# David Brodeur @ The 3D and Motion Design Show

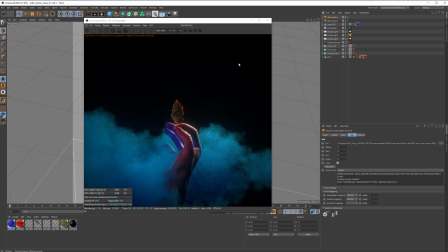57:41 I've got a couple that I like, so you know, just be kind of my go-tos, kind of know which ones they are.
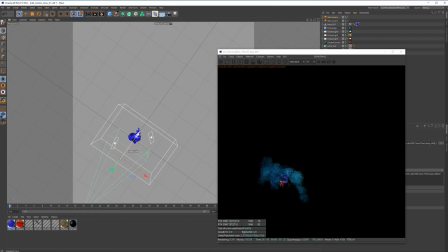57:47 And let's move this VDB volume so it's not in the same location.
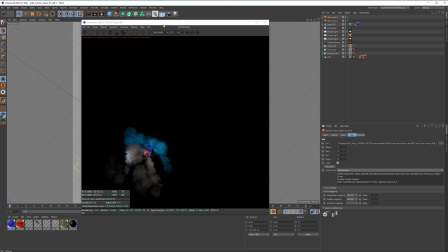57:54 Move it to the front, and yet again we gotta like increase the scale of that.
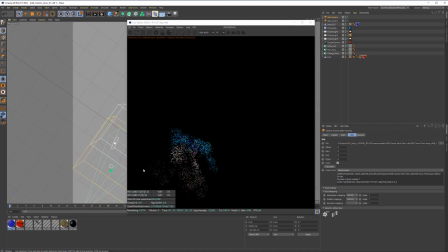58:02 And I don't know the particular rotation that's going to be best for this one. So let's just rotate down, move it downwards, and maybe a bit forward.
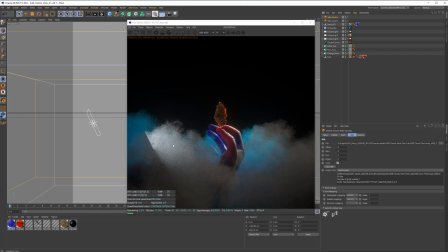58:20 I don't know. We really got to get into our camera here. This could potentially work. I'll need to get the light out from inside that.
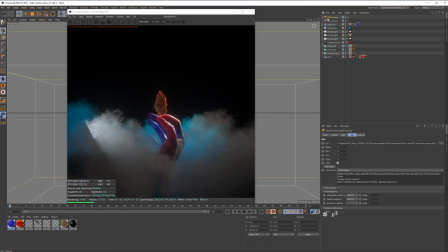58:31 Otherwise, we're always going to be seeing it here in Octane. Kind of a frustrating thing that you always permanently see it. I think it's going to be a new update, hopefully. And let's do the same exact thing. I might just... Well, I could probably just get close here with like the colors.
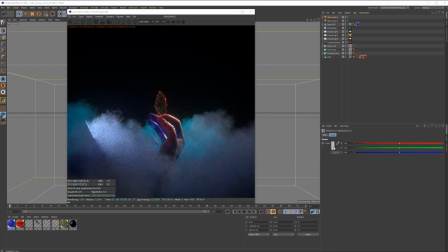58:48 You know, we're doing something that was kind of very powder blue in this one. And then for this one, we were doing something that was like more into like that turquoise spectrum. All right. Yeah. I mean, I think that's close enough. And you can see now it's just giving us a little bit of variety as it goes through.
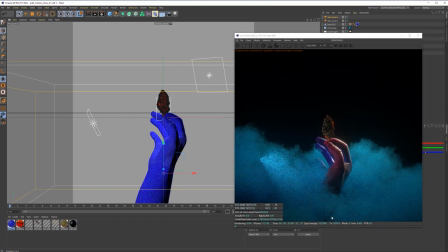59:05 And I think I'm going to move this one down a little bit because I wanted to like start kind of like choking out the hand
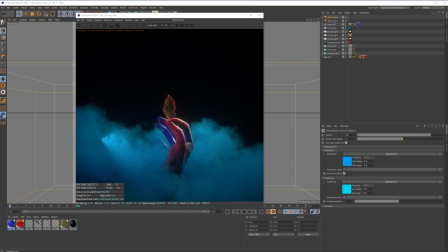59:18 Let's go into the medium of it. Again, let's like reduce this so maybe we can see a little bit more through the actual hand itself. Pull a little bit more detail back into that. And then let's figure out this light.
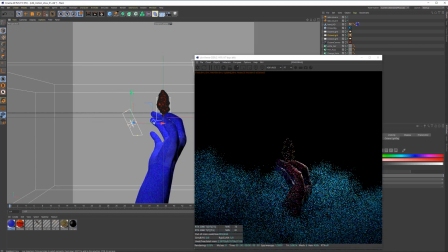59:34 This light's killing me right now. And like, I don't like what it's doing inside that volume. So if I bring this up, I mean, even that's better than what it was.
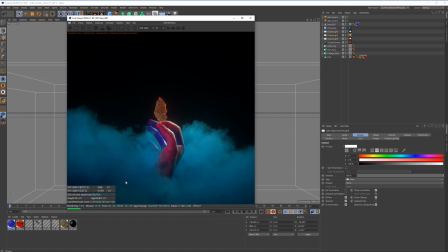59:48 At least we're not seeing in the volume. Now, I would like to pull some of this light, you know, inside this volume. Let's just toggle this info off since this is what we're looking. And it could be really cool to have some like light leaking in through here so it doesn't just get so dark, right?
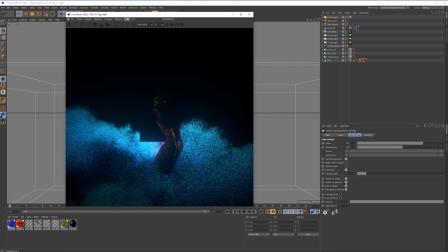60:06 Anything that can help kind of direct our eye to this kind of center focal point is really where we want to be at.
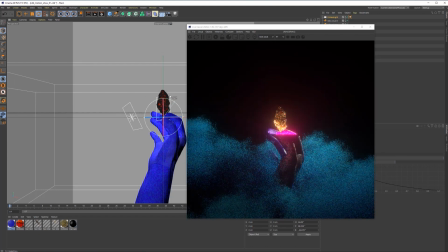60:12 So if I make like another light, and let's just rotate this light, maybe like almost 90,
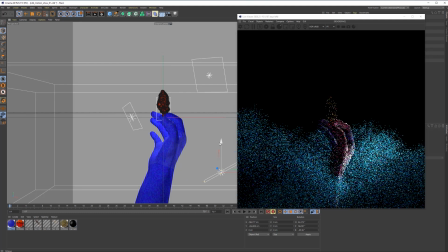60:22 and let's push this light down now and over.
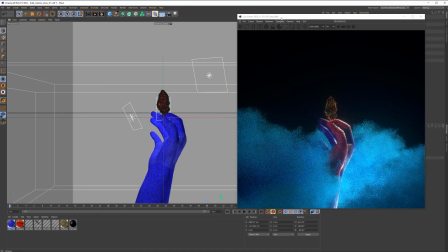60:28 I'll probably have it come off the screen so we don't actually see the light.
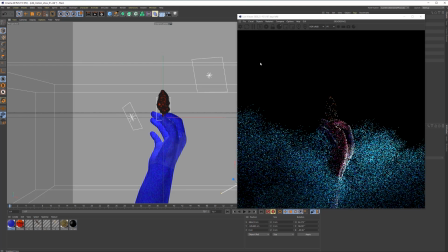60:35 Maybe move it over a little bit more
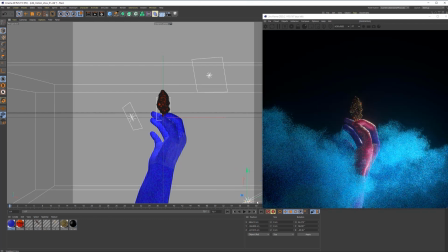60:41 and down. Maybe move it forward a little.
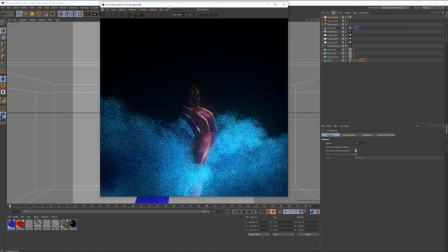60:47 Yeah, right. So that's going to pull some like light in here. I think this is looking pretty dope actually.
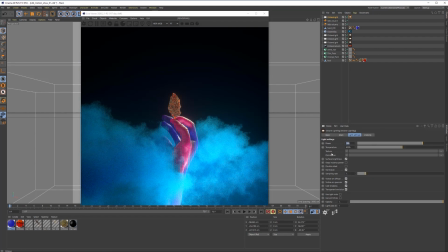60:56 And now the intensity might be a little too much. So let's take that intensity down. Let's say like 50 by like half, right? And so now you're getting some like nice kind of like lighter and darker areas kind of like shaded in here.
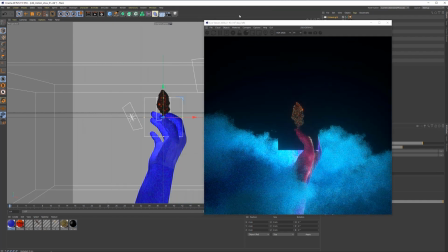61:10 We could do another area light as well. And so like these are all just kind of like supporting lights. Now at this point that will help kind of pull our eyes into like a specific area that we want.
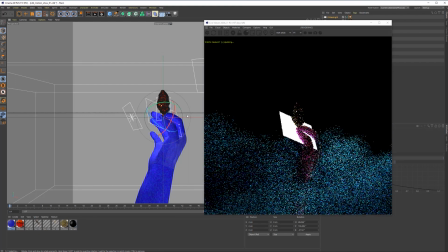61:23 So let's rotate this one. And I'll move this one down, back, and back in our scene here.
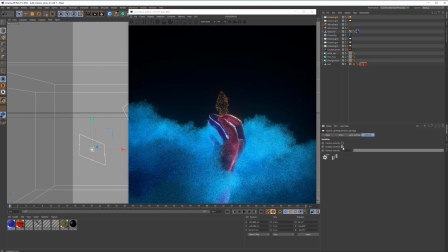61:38 And then let's see if we can turn the visibility of this off. Yeah, so like see how we're getting like nicer contrast, like kind of mixed throughout this?